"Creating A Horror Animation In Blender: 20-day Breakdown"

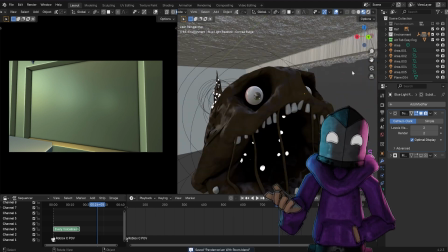8:25 I mix it all in to make one character. Cohesive? Yes. I speak English, I swear.
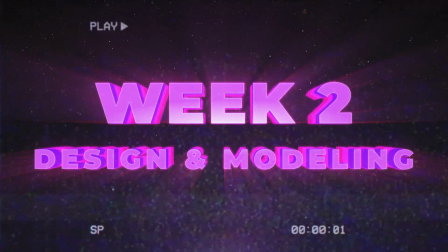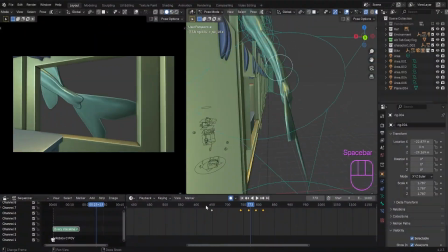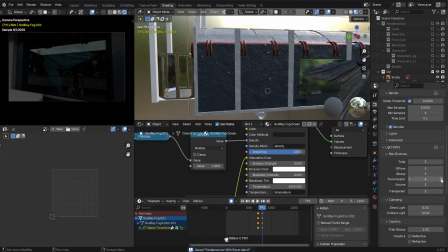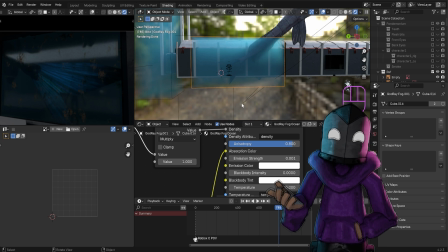8:52 So I was gonna talk about this entire ocean part, but pretty much environment detail.
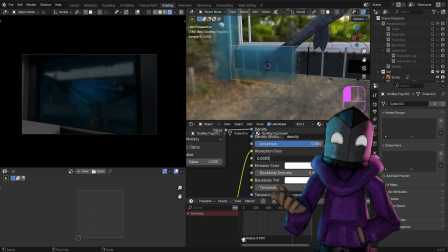8:58 I'm gonna just summarize it in environment detail. If you want to capture your environment very closely,
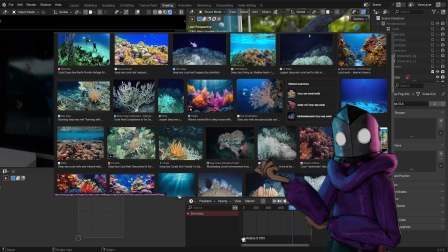9:07 you have to probably look up references or ideas about what your environment might look like.
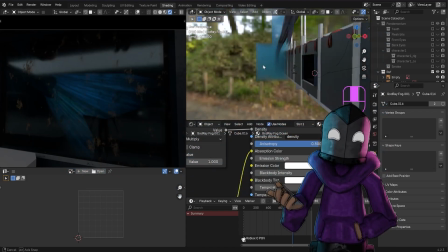9:13 And here you can actually see that I was talking about it. That's why there's not a lot of movement.
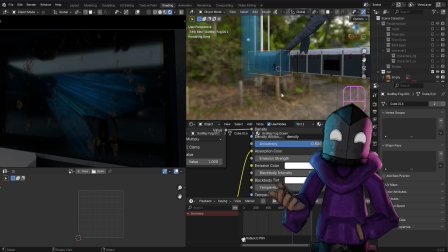9:18 I'm trying to figure out what is the best look on the window, and is it good to have the fog there to make it more like a deep ocean. But the reality is that deep in the ocean, you're not going to get any light.
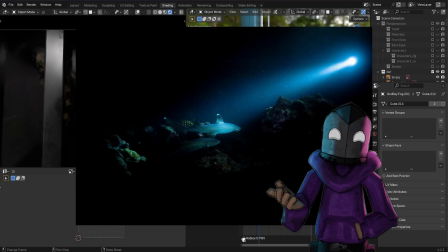9:31 It's just black and dark. So you have to really make sure that you're
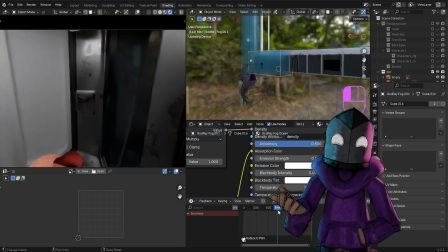9:36 specific about your environment detail to tell the viewer where are they in space,
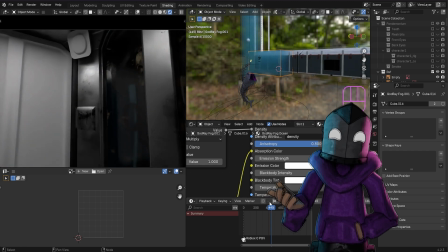9:42 what's going on, what is happening, all of that.
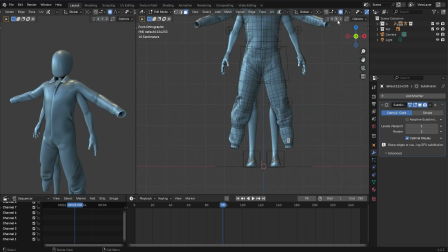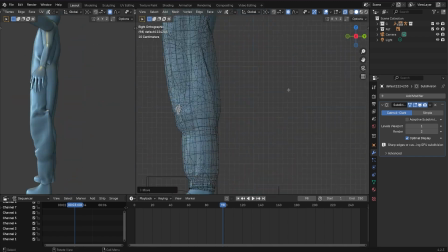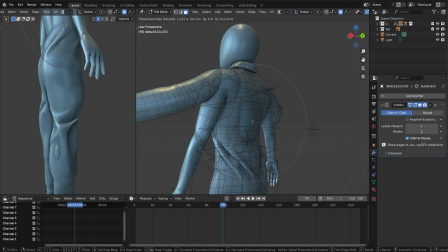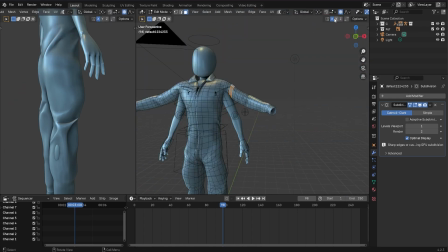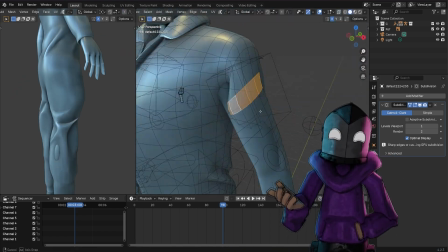10:08 as you can see here, I actually am now making the character for our animation.
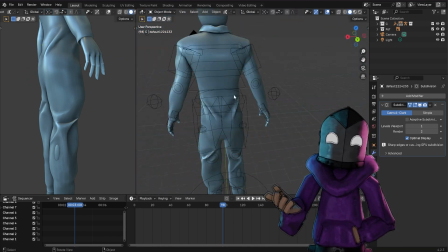10:14 Our main character, I guess.
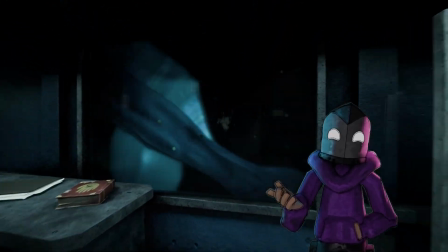10:16 There's the guy outside the window, the monster that coming down the hallway, and then there's our main character.
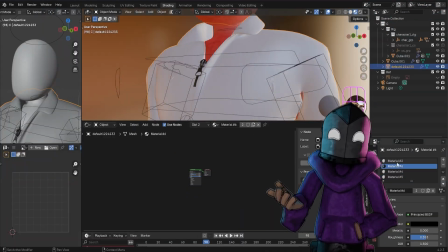10:25 I'm actually putting on the jumpsuit for him, because in the original game, they all wear jumpsuits,
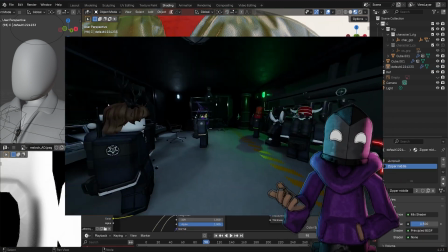10:33 and if you're a fan of the game, you're gonna like this little detail.
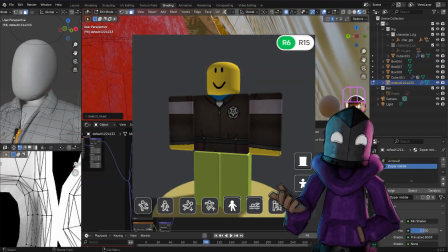10:36 I made sure that it's the Pandemonium jumpsuit that I'm using, not just a normal jumpsuit.
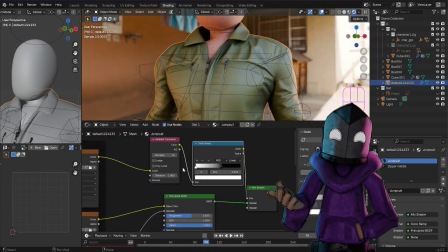10:42 The Pandemonium one, so that makes sense, you know, he's fighting against the Pandemonium, so why not make the Pandemonium jumpsuit?
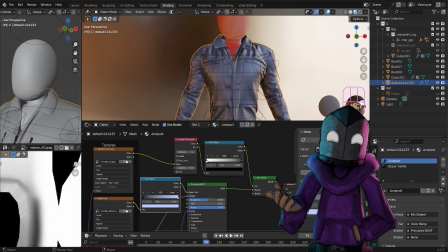10:50 Because they're specialized jumpsuits. But I added little details of clothing and
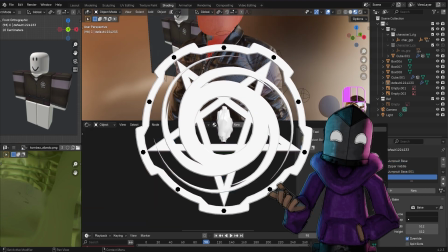10:57 coloring and the Urban Shade symbol, which is the company that the games are based around or whatever.
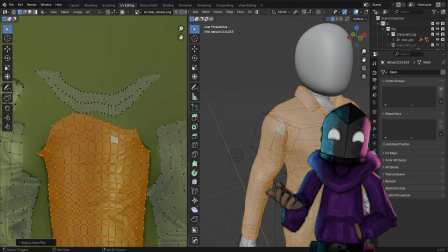11:03 Well, it's a company in the game, horror company like SCP. The camera is never going to see a certain angle of your character.
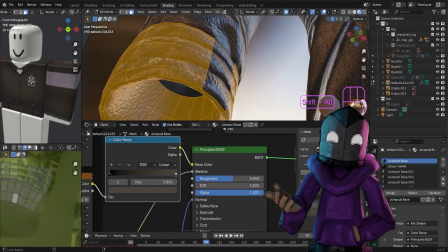11:12 In my opinion, there's not a need to make that angle, but this doesn't really transfer to 2D very well.
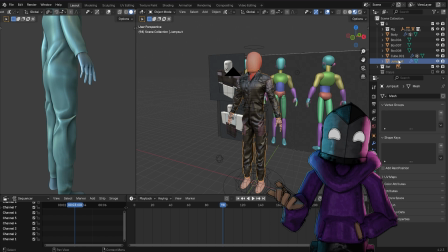11:21 So I would suggest 2D make a full like roundabout, I think, character sheet.
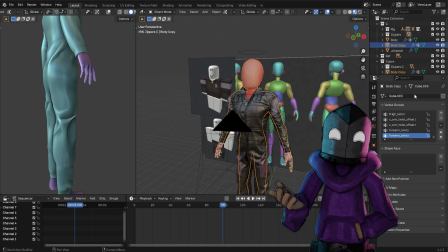11:27 And for 3D, if they're never going to see it, why make it? So I didn't actually add shoes to this character, which is kind of funny.
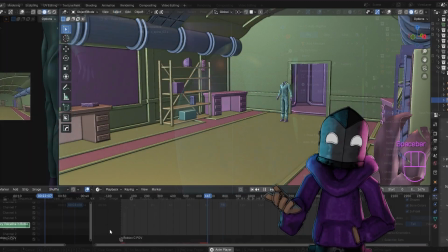11:34 He's just walking around barefoot.
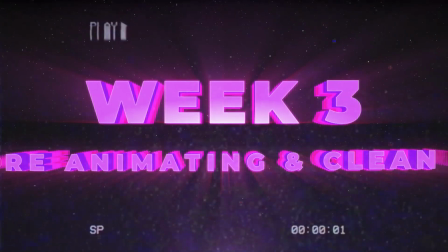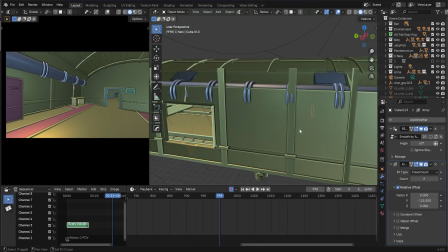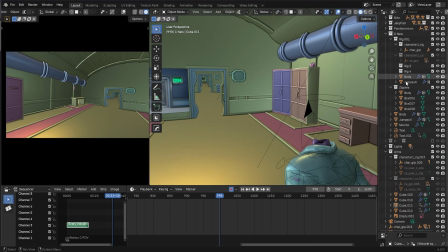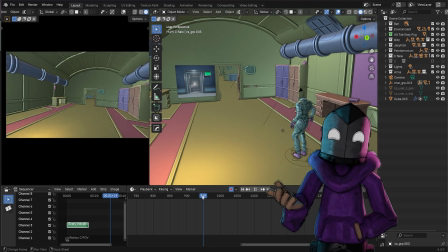11:53 Okay, we're kind of going to the end of this video.
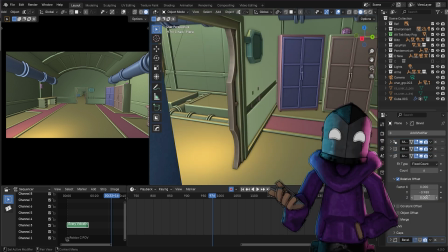11:58 We're getting close to the line. I feel like we're almost there. Maybe, I don't know. Might edit a little bit more.
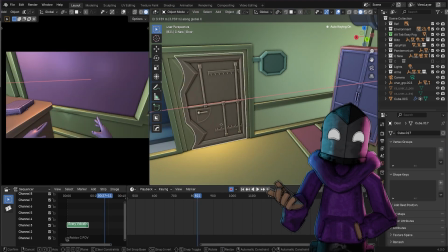12:03 But here you can actually see that I'm messing with the numbers on the right of the door.
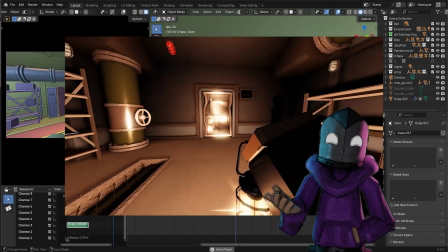12:10 The numbers actually matter in the video game because the numbers, like how far you are,
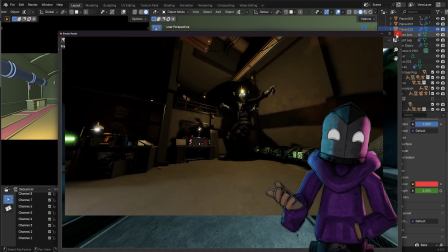12:15 like if you're on door 10, it's unlikely to anything happen to compared to door 50, which like there's a giant boss battle.
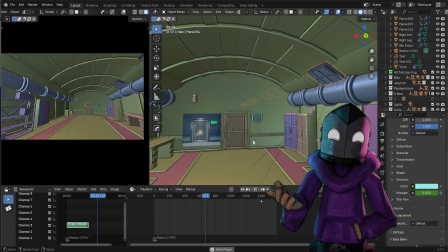12:22 So the more you progress, you know, different stuff happens.
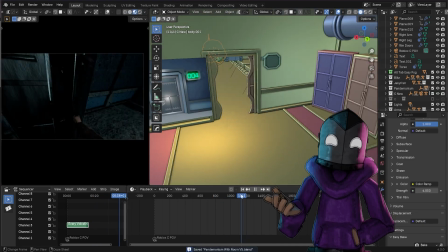12:26 So apparently I actually put it on door 4, you know, just trying it out.